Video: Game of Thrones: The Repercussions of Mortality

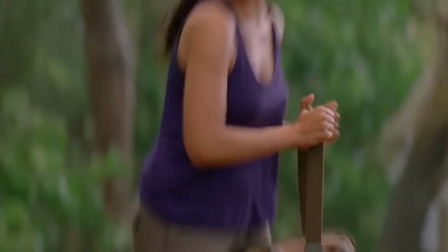509s
We are less likely to identify with side characters built up for the chopping block because we know they won't be around for long.
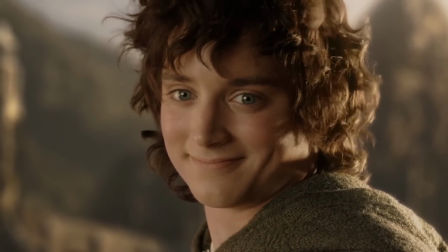516s
And we are less likely to identify with the primary and safe characters because their lack of mortality makes them less relatable.
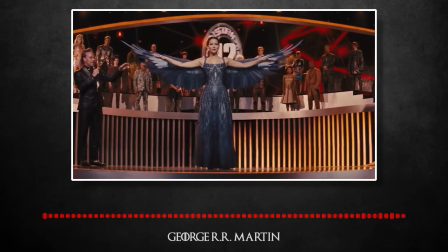523s
The golden boy, the character who can have everything and do everything and is, you know, the superhero, to my mind, is less interesting.
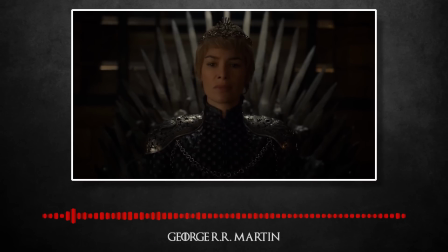532s
When people are debating vigorously about whether a character is a good person or a bad person, that shows you've created a real character.
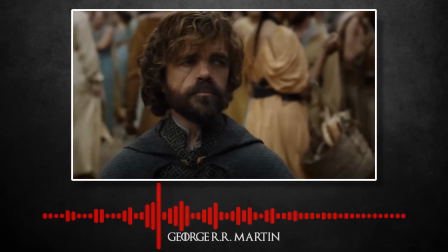539s
Because then they're debating about that person the same way we in real life debate about President Obama or Winston Churchill or Neville Chamberlain or,
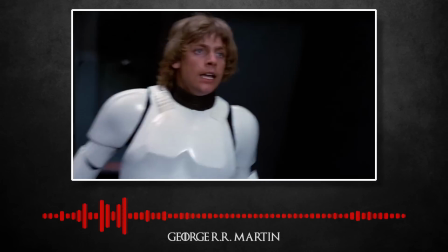548s
you know, real characters from history or from the current world. You know, if everybody thinks your character's a hero or everybody thinks your character's a villain, then you're writing cardboard.
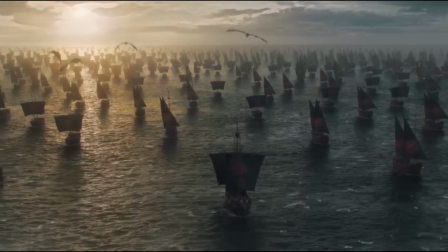557s
Now, there are those who think the series is becoming predictable, at least in regards to which characters are safe.
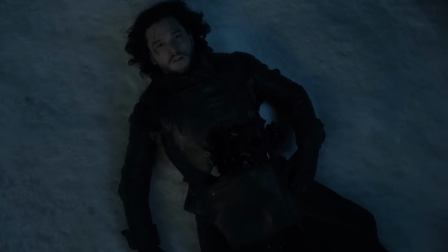563s
Even if a viewer did not predict Jon Snow's death, they certainly predicted his resurrection.
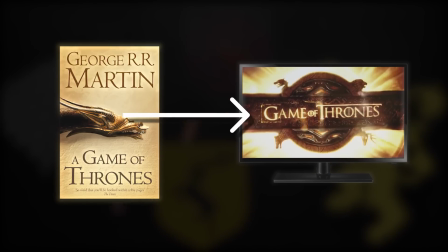568s
This may have to do with adapting a book for a TV show,
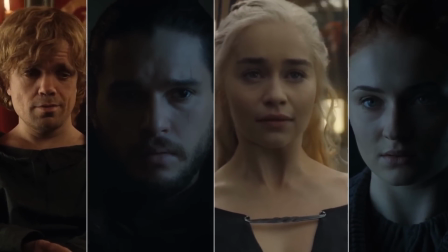572s
or it may have to do with a feeling that a satisfying conclusion can only come from certain storylines.
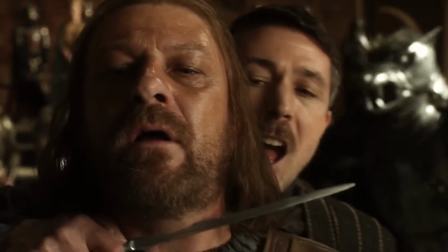577s
But, as we've learned before, predictability doesn't really work for Game of Thrones.
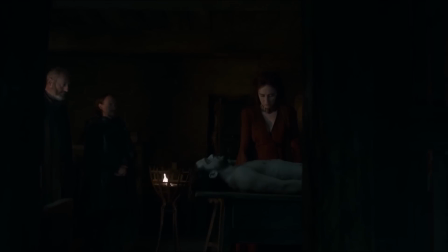582s
The resurrection of characters like Jon Snow and Beric Dondarrion are exceptions.
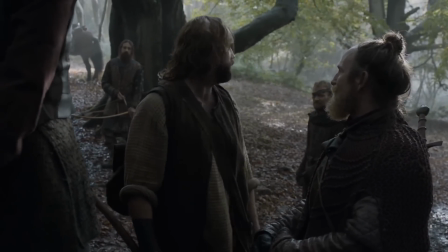587s We all bloody die, except this one here.
The rule is that all men die.
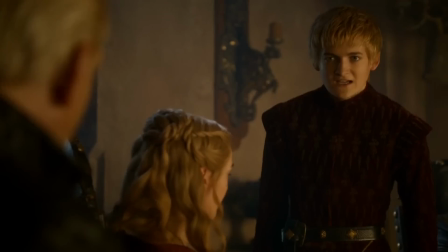592s
Just because it's possible for your favorite character to make it through alive, it does not make it any more of a distinct possibility than your least favorite.
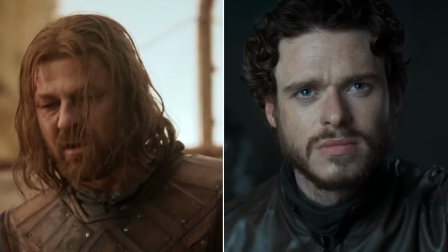600s
We've already learned from Rob and Ned that our expectations can be shattered by removing characters from the narrative when we never expected them to leave even if the
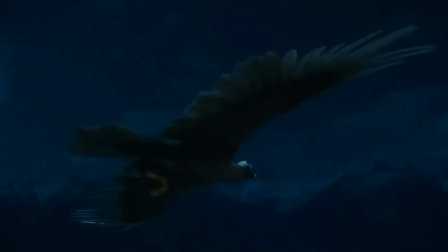608s
series ends with the conclusion pulled out of a generic fantasy series the viewers would be wary to accept it until its very end now what
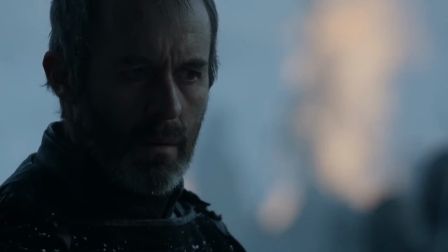617s
i find especially compelling about the series use of death is the ways in which it
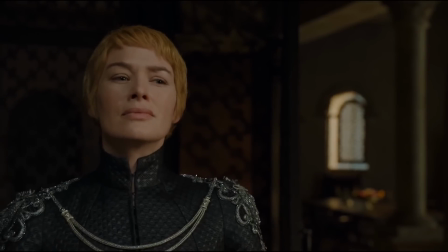621s
spins the story how it impacts the characters who are still alive take for example
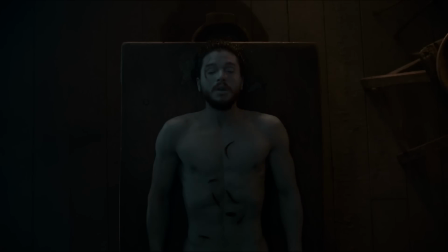627s
john snow's death and resurrection as kit harrington the actor
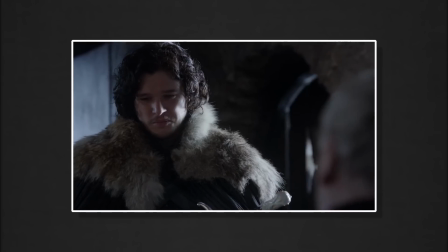631s
who plays snow points out the experience completely alters the character's outlook on the
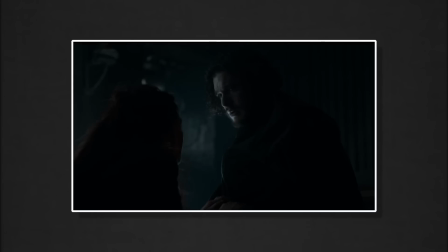636s
world.
After they stabbed you, after you died, where did you go? What did you see?
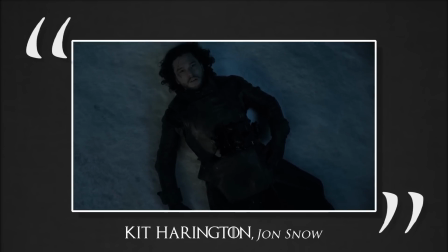648s
That cuts right to our deepest fear, that there's nothing after death. John's never been afraid of death, and that's made him a strong and honorable person.
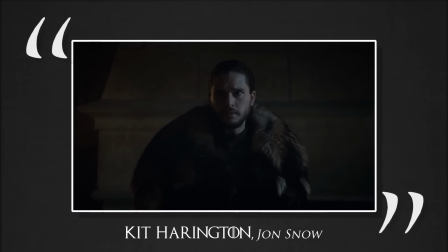656s
He realizes something about his life now. He has to live it, because that's all there is.
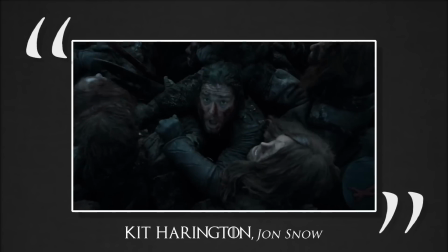661s
He's been over the line, and there's nothing there. And that changes him. It literally puts the fear of God into him.
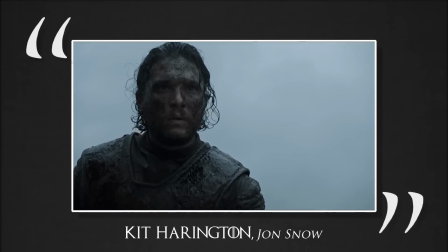667s
He's seen oblivion, and that's got to change somebody in the most fundamental way there is.
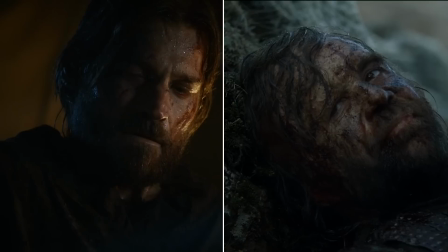673s
Similar developments can be seen with Jaime Lannister and Sandor Clegane. While neither die, both go through a near-death experience and are reborn.
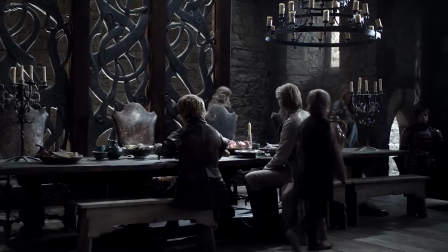681s
In the first season, Jaime tells Tyrion in regards to the recently paralyzed Bran, Even if the boy lives, he'd be a cripple.
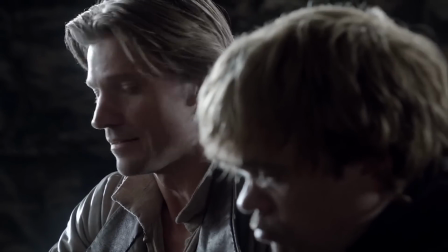688s
Grotesque. Give me a good, clean death any day. Tyrion's response is, Speaking for the grotesques, I'd have to disagree.
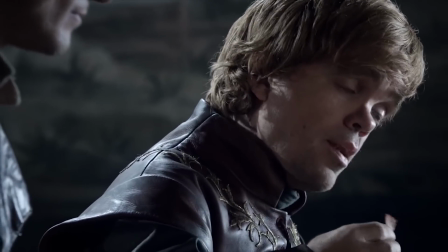697s
Death is so finite, whereas life is full of possibilities.
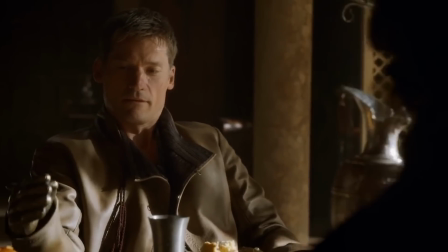702s
When Jaime becomes crippled himself, his eyes are open to Tyrion's perspective,
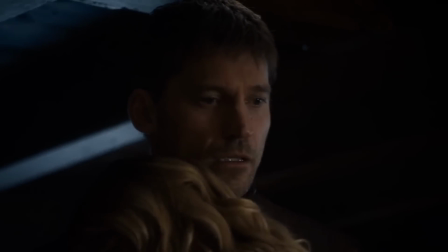707s
along with a hundred others he had blinded himself to at the start of the series. Suddenly, in a stroke, he's crippled, he's damaged,
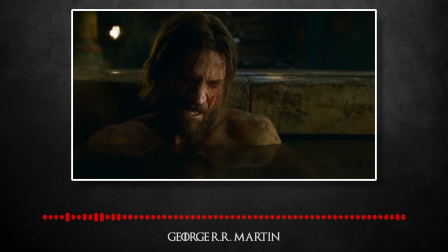716s
and we discover that there are reasons for some of the things he did. and we discover his doubts
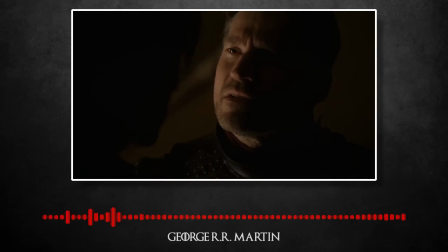721s
and his failings and his temptations and his justifications.
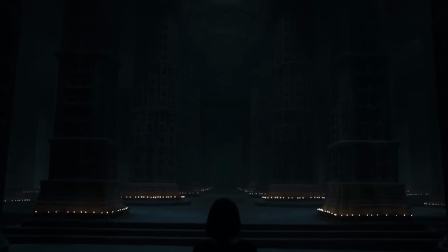727s
And this is where Game of Thrones' meditation on death is at its best.
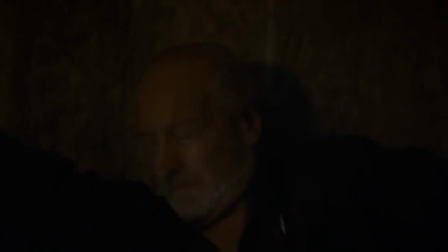731s
It's not so much in the actual dramatic moments of death, but in the ways it affects those nearly killed or left behind.
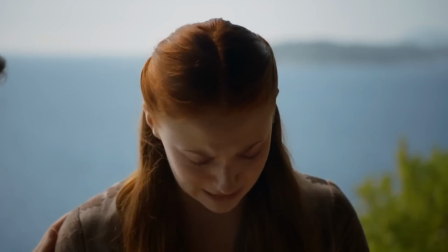738s
It's in the mourning, the self-reflection, and the emotional feelings that follow the death,
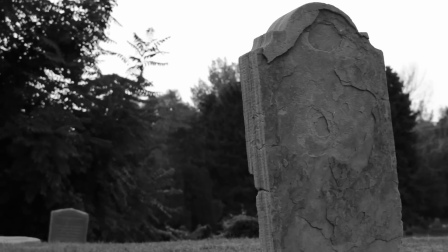743s
much like the death of a loved one or a near-death experience would change us and our world.
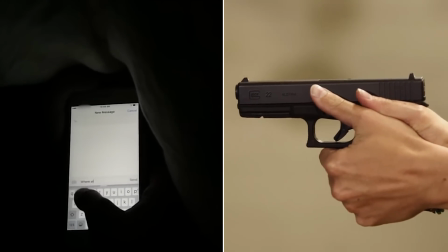747s
Indeed, our world is filled with iPhones and guns, and theirs is filled with ravens and swords.